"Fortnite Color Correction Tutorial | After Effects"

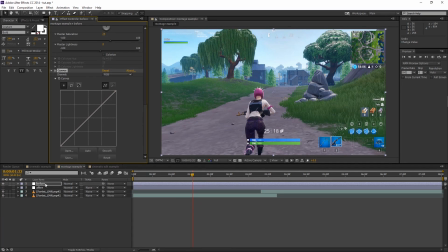12:22 Now curves is probably where you see one of the biggest difference, because that adds some contrast into the image now. So I usually use 3 points. So let's just go ahead and click our 3 points. Now we have 3 points to work with. So we're going to go ahead and go to this first point and drag it down, because we want to make the darks darker and add some more contrast into that.
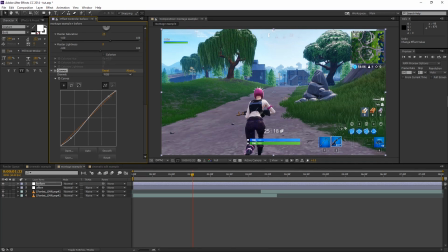12:41 And for the second one, I usually just leave it right where it is, right in the center. And then for the last one, we're just going to drag it up a little bit. And there we go. That's pretty much it for right there. If you guys can, if I turn it on and off, you can see the massive difference in it. Makes the sky much brighter, makes the stuff right here much darker, just makes it look good, add some contrast to it.
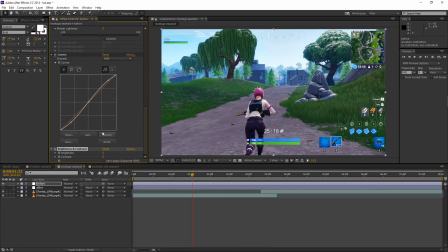13:00 Now we're gonna add brightness and contrast. And the reason why I'm adding brightness and contrast right after we did curves, because sometimes you get the curves the way you want them to be, but maybe you want a little bit more brightness and a little more contrast, but you don't wanna have to mess with the curves.
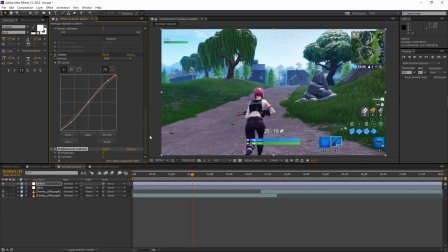13:14 And the good thing about that is too, is if you copy and paste everything, in my opinion, it's a lot easier to tweak numbers than tweak this little graph right here. So this is kind of the reason why I have. So for the brightness, we're gonna add like 2. And then for the contrast, we'll do something like 20. And again, it's pretty given, but when you're doing stuff like this, the numbers are going to be different depending on what clip.
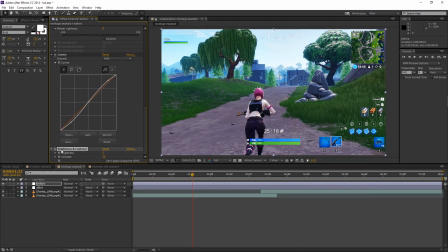13:32 So there we go. We added a little bit more contrast and brightness to the image. So for this last thing, we're going to go ahead and add sharpen. Now, once sharpen's on, we're just going to change it to something low, like 10.
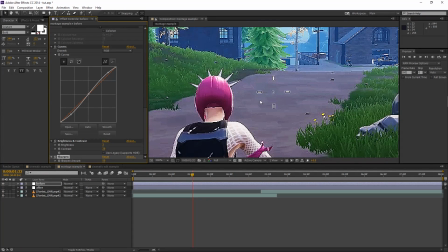13:42 I wouldn't go above 10, because if you go to like 50 or something like dramatic, you can see that it highlights it way too much and it just doesn't look good at all.
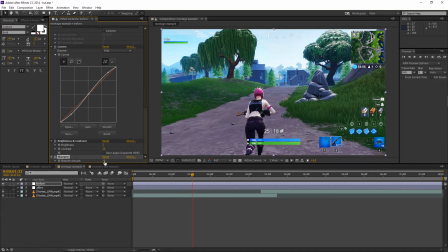13:50 It looks way too sharpened, so we're going to just keep that at like 10. So here's our before and here's our after.
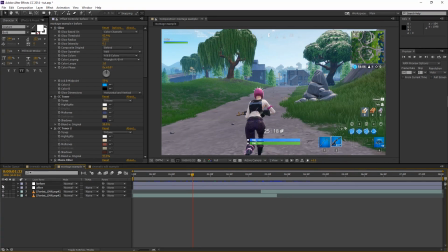13:56 Now, I think the after looks a little bit better and the before is a little bit darker.
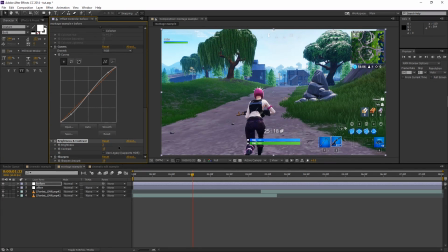14:01 So like I was saying, we can just go back to here and then change the contrast to like 15, maybe change the curves a little bit. And there we go. That is pretty much it right there. It's also a good lesson, because often when you do color corrections, you will be tweaking it.
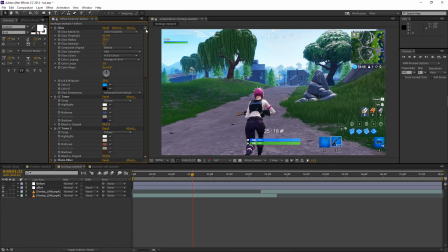14:16 So that's good. But that is pretty much it with the montage example. And now we're going to be going on to the cinematic example.
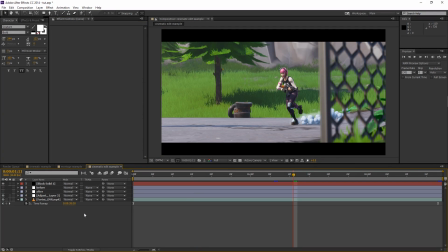14:22 So now that we're on the cinematic edit example, this one's going to be pretty similar to the montage example with a few settings tweaked.
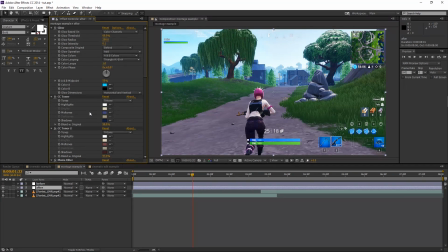14:27 So we're going to go ahead and go back to the montage example and literally copy all that we just did and paste it right here.
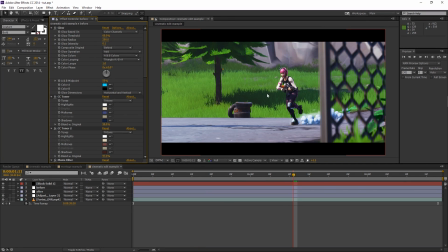14:33 So now that we copied and pasted it, you can see that we have to change a few things. Like it's a little bit too dark. So we can go down here, make it a little less dark. So there we go. Makes that look a little bit better. We can change the brightness to like 0.
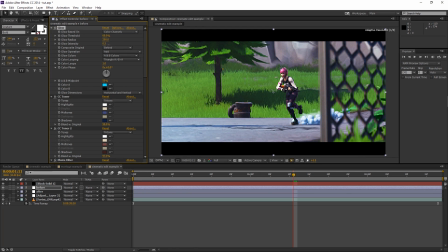14:47 Maybe we want some more glow, so we can turn the glow up, because it is that montage style of cinematic. so we can add some more glow into it. That looks pretty good. Maybe it's a little too much actually. There we go. Now we have some more glow into it. If I turn that off, add some glows to the smoke right here. That's pretty much it.
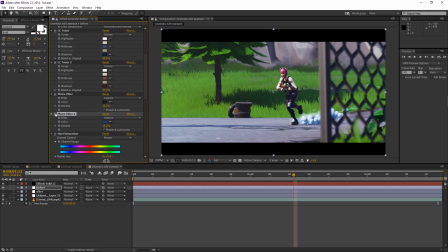15:03 I mean, it's literally the same style pretty much as the montage example. Just maybe tweak some few things, turn off some few things, stuff like that. But it's pretty much copy and paste and change a few settings. Like maybe it's too green. Let's change it to like 25. And then after we tweaked all the settings, of course, here's the before with nothing on it. And then here's the after.
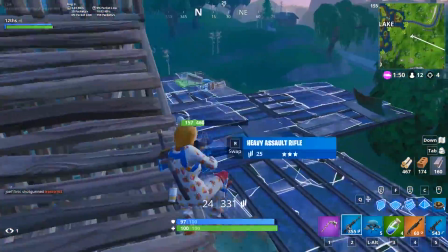15:21 And that is pretty much it, guys. Thank you guys so much for watching. This is actually my third time recording this tutorial because the second time I wasn't even recording the screen.
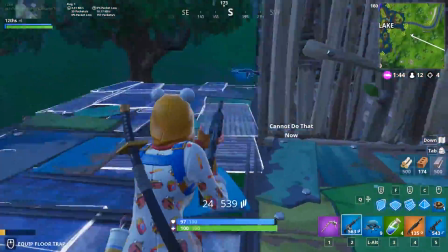15:28 And then the first time I messed up 20 minutes in. So I was like, frickin', I'm just restarting. So hopefully third time was the mark.
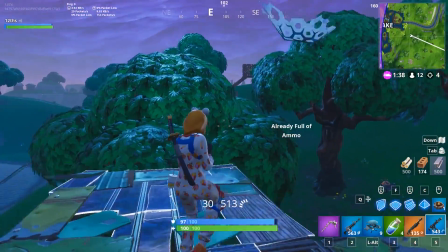15:33 Thank you guys so much for sticking through this tutorial. Hopefully it was good enough. Like I said, if you guys need any help, put it in the comment section below and I'll be sure to help you guys out.
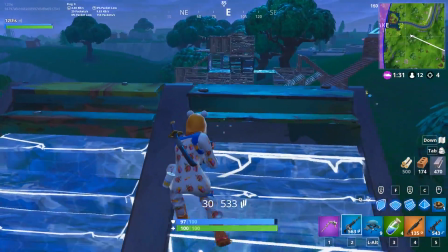15:40 If you guys want to use my supporter creator code, it's going to be on screen right here. If you guys don't want to use it though, that's no problem.
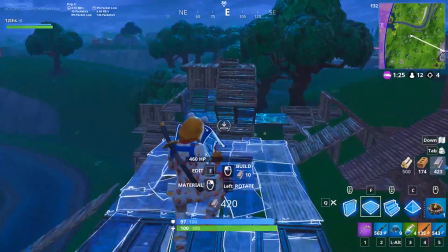15:45 Thank you for considering it anyways. I also have my Twitter in the description below if you want to go and follow me there to keep up with me if I have any updates or anything like that.
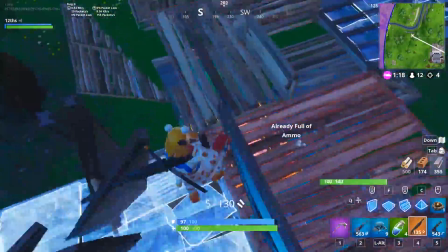15:52 If you want to keep up with my videos, hit that subscribe button, hit that post notification so you always know when I upload, because I don't upload every day, so it's good to know when exactly I upload.
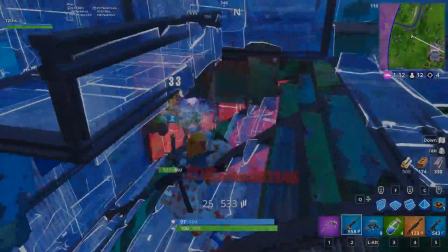16:00 Be sure to leave a like if you enjoyed the video. Thank you guys so much once again. Peace out.